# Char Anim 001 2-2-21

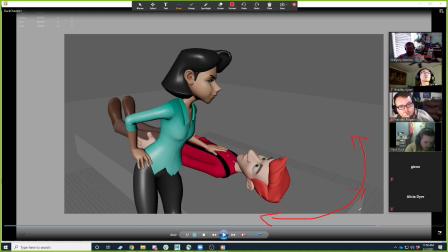20:25 Maybe start it here to where it just has to go that distance, and you can stretch it out through the entire shot, like the camera is walking around a little slow.
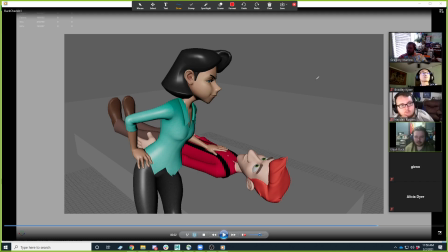20:37 That move around does, like, if you can make it slower, it will build the suspense, right? It's kind of got that fly on a wall like feel to it, that you feel like a person who's there, and this is a place of danger, so danger is going to feel more imminent to you.
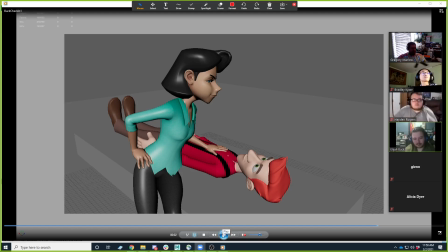20:57 But that would be my only real note on that. I think your poses are looking pretty cool.
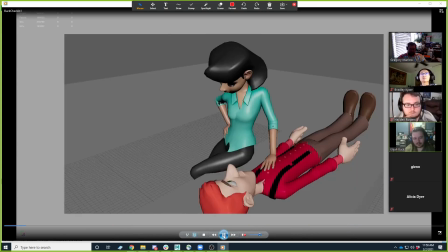21:05 The only thing I would say, like, and this will be sort of remedied by how you adjust your camera, is like you start to cut her head off right there.
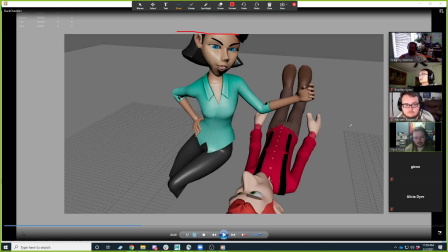21:14 So kind of be careful a little bit with that too. Maybe another reason to consider doing the cut is so you don't have to try to keep both of their faces in this narrow range, right? Like you can still stay closer to them in all the shots that way.
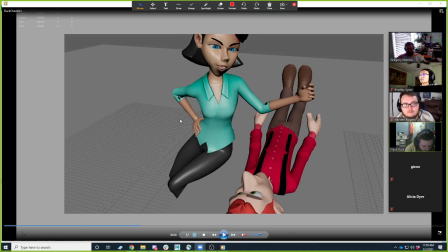21:30 So, yeah. This isn't bad. You had me worried that like you'd barely gotten started. You're doing good. So.
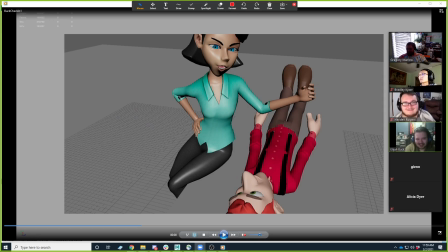21:45 I totally understand. Like you're making progress on it. Just keep hammering. Like you're keying it. Think about dynamic hand poses, especially with him. I know he'll probably be tied up, but still, like, is he like wiggling like to try to get up?
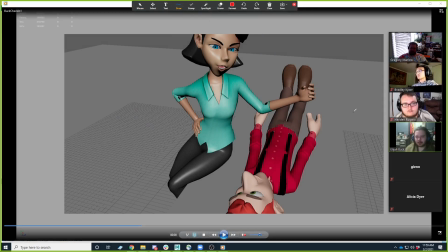22:05 Is his hands clenched? But even with her, like they're kind of straight across on both ways there, and like anything you can do to put like villains when they're talking like this will like do these really weird hand gestures as like part of their expressions.
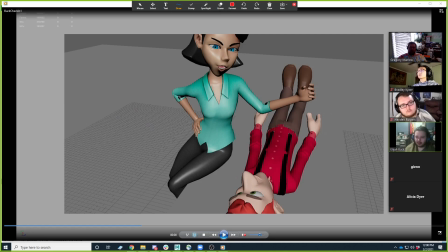22:26 Okay, was it like the drag?
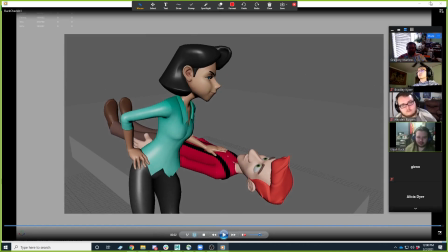22:32 Gotcha. Cool. Yeah, it's looking good. Off to a good start.
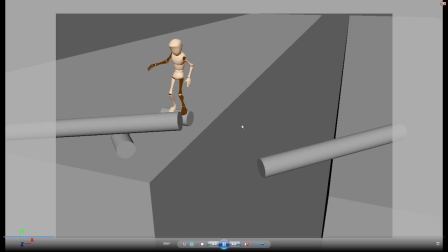22:38 Glenn. If anybody else needs audio, let me know.
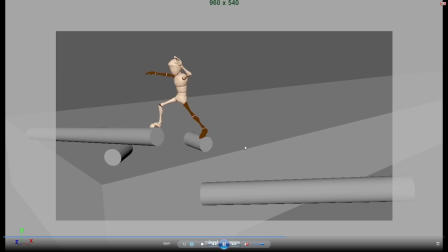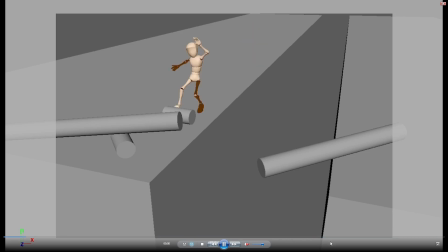22:50 So which camera angle are you thinking? Or is that part of the question?
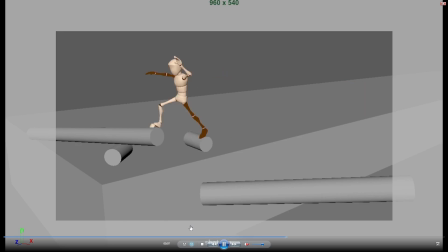22:58 Okay.
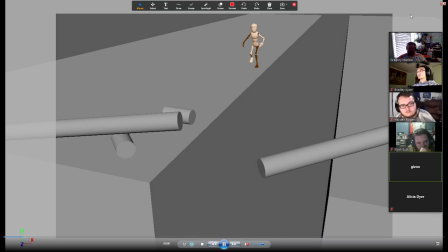22:59 I would turn it over to the class to give you feedback on that, but I have a preference, and I don't want them choosing the wrong one.
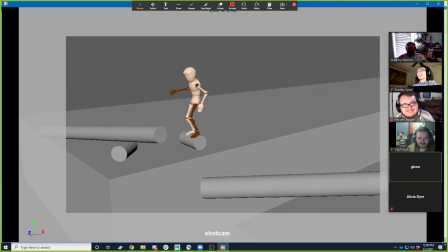23:07 So my 2 cents is I like the second one better.
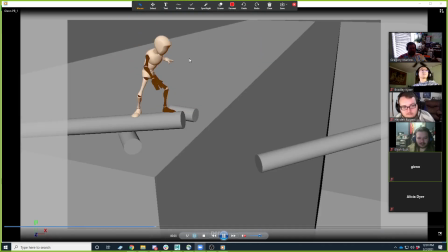23:14 Yeah, so like a couple of reasons. I think there's a reason to, well,
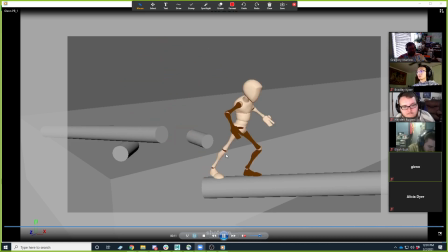23:23 there's something cool happening on the second one, or on the first one,
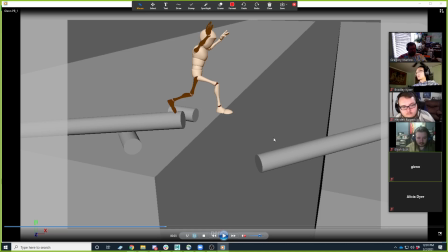23:28 which is it feels more, I'm a little more nervous in it, right? I think the character seems smaller. He never quite gets close enough to the camera in that. But this one's more intimidating because you can see down, right?
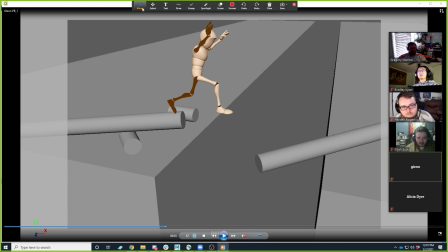23:45 And so like I wish we could preserve some of that a little bit. And that like being able to see like how big of a fall that is.
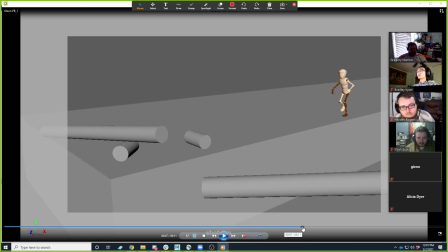23:59 Dynamically, I like the end of.
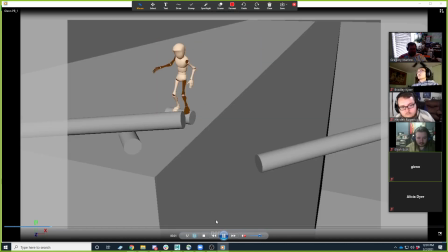24:04 I like that you can see the roll better, and I like the angle and the poses a little bit better in the original one.
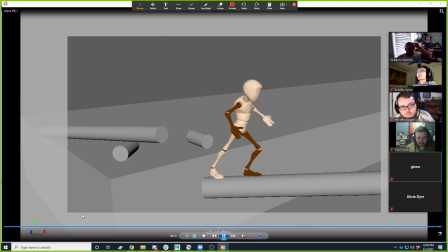24:16 It's just about you games. Okay.
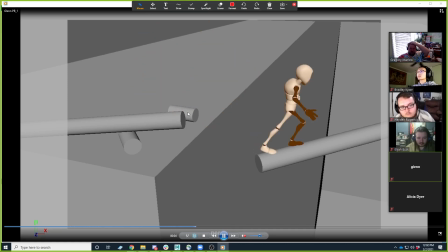24:20 But like I didn't even notice the little roll on the smaller piece the first time I watched it.
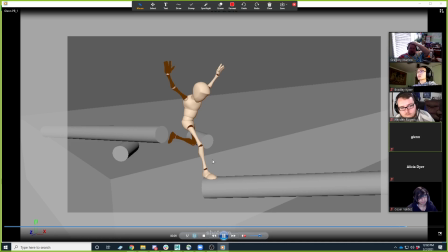24:26 It was only the second time I watched it, and I think that your pose looks. Let me see.
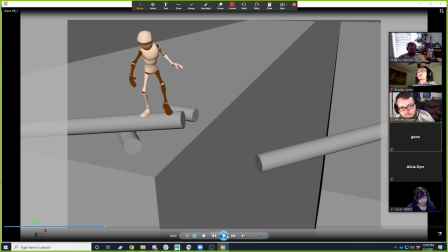24:33 Like that pose right there doesn't feel very strong in this one, but it feels really in the next one, but it feels really strong in this shot here.
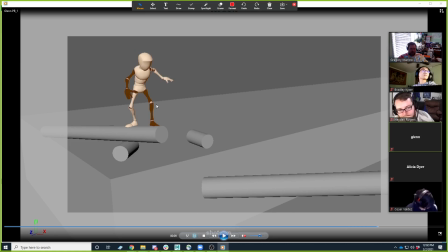24:43 Like that right there. Like I like what you're getting here with the line of sight and stuff. So it makes me wonder if there's a way that you could still do some of this, like Go back here.
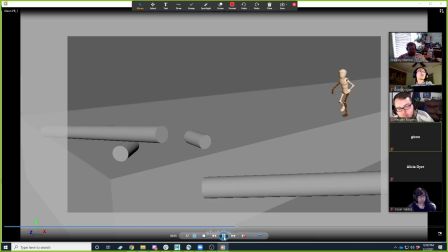24:59 Let's see. So you start the character way back here. Like, I wonder if you could still get some of that tension just by, like, maybe, I don't know. Like, I was going to say, like,
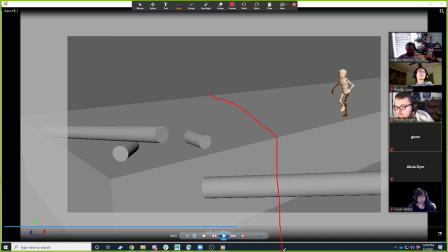25:19 being able to see the drop here, right? That this is like a big building here, and you can see it from this. I don't know. There's something there that I would, what you get in that dynamic angle that the character
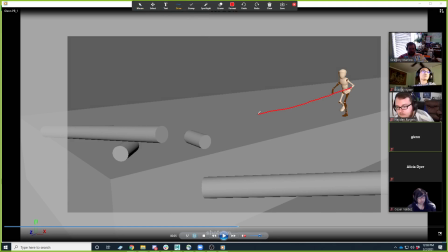25:38 both like he's getting closer to us when he comes this way, and then closer to us when he comes this way. That's why, and the silhouettes are sort of, they're obviously staged to this camera.
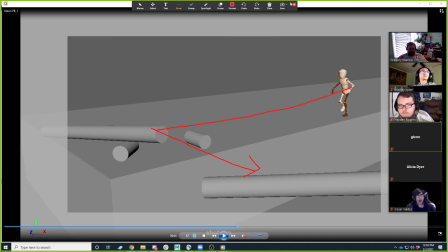25:52 What you're gaining in that you're losing in that nervousness of that jump, right? That's a very like it's not as nerve-wracking to make this jump now,
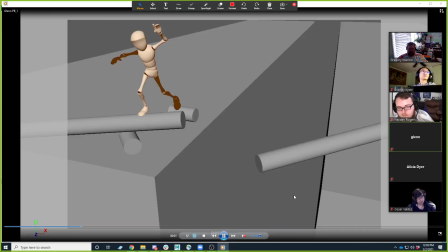26:05 partially because there's no risk that the character would fall, right?
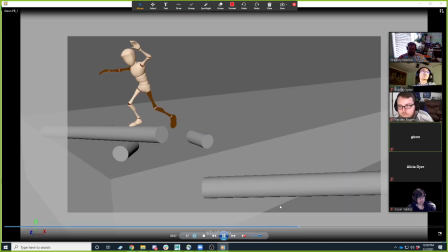26:11 Or not as much risk that the character would fall.
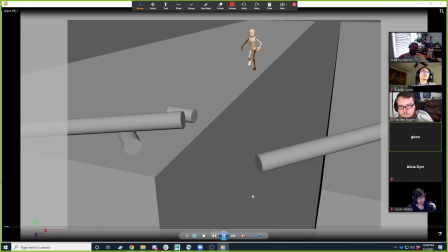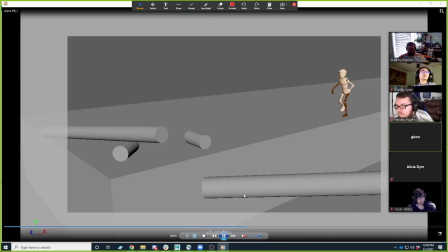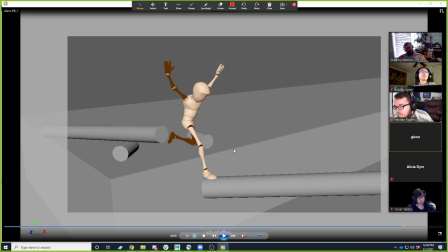26:38 Yeah, I mean, I think there's a couple of tricks you could play in this one to make it scarier. I definitely like blocking it out, but I think really what's happening is like the way it's framed.
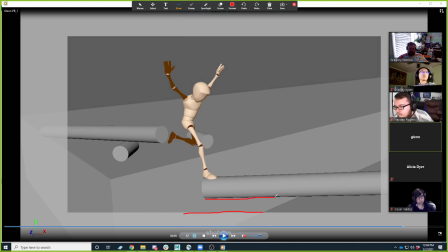26:52 They're like, this is so close to the bottom of the frame, it doesn't feel like if he fell, it's scary, right? And you can't really see underneath here very much. So you may be able to, like, it is also like if this were a little longer,
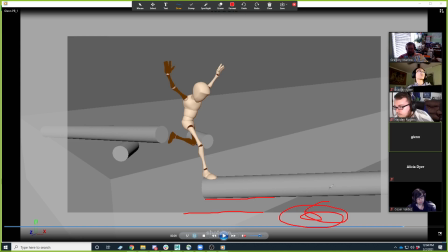27:07 I think you could do it with a couple of cuts, right? Like you could do like after he lands, then you cut to a higher shot. You may also be able to just take this camera here and push it up and angle it down a little bit more.
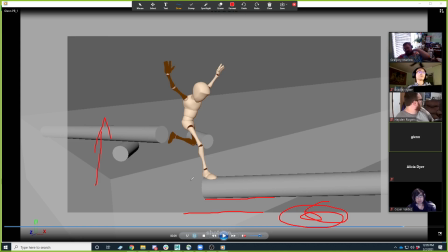27:25 Like there's no perfect answer. Like that's going to change some of the other things that are working really good on it. But then you would be able to see downward below. Like you'd be able to see the potential drop that happens from that jump if he misses.
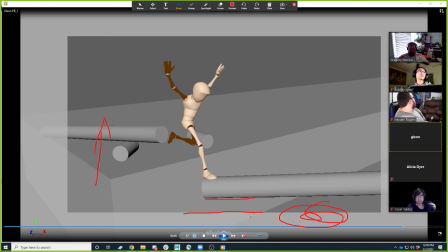Yeah. Oh, I see what you're saying. Oh, like a ledge, like a Mm-hmm.
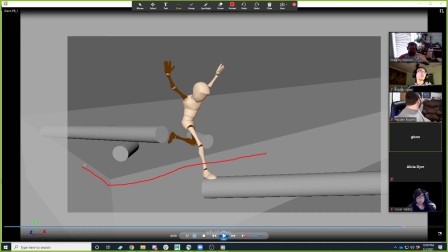28:01 Yeah, like kind of like that, and then like you'd see like the something here like that. Yeah, I could totally see that might help. I think the other thing is some context would help.
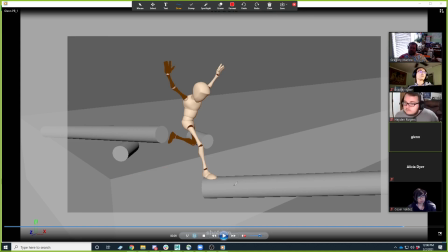28:14 Just a like in my head, this is like a steel girder or steel beam or something. Hanging hanging from a chain here, like above a building.
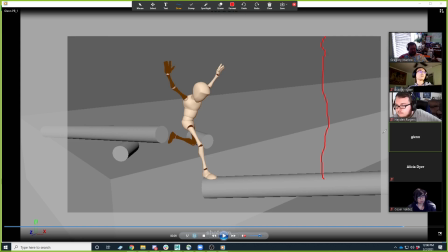28:29 Maybe even like you could play around a little bit later on with motion, like that.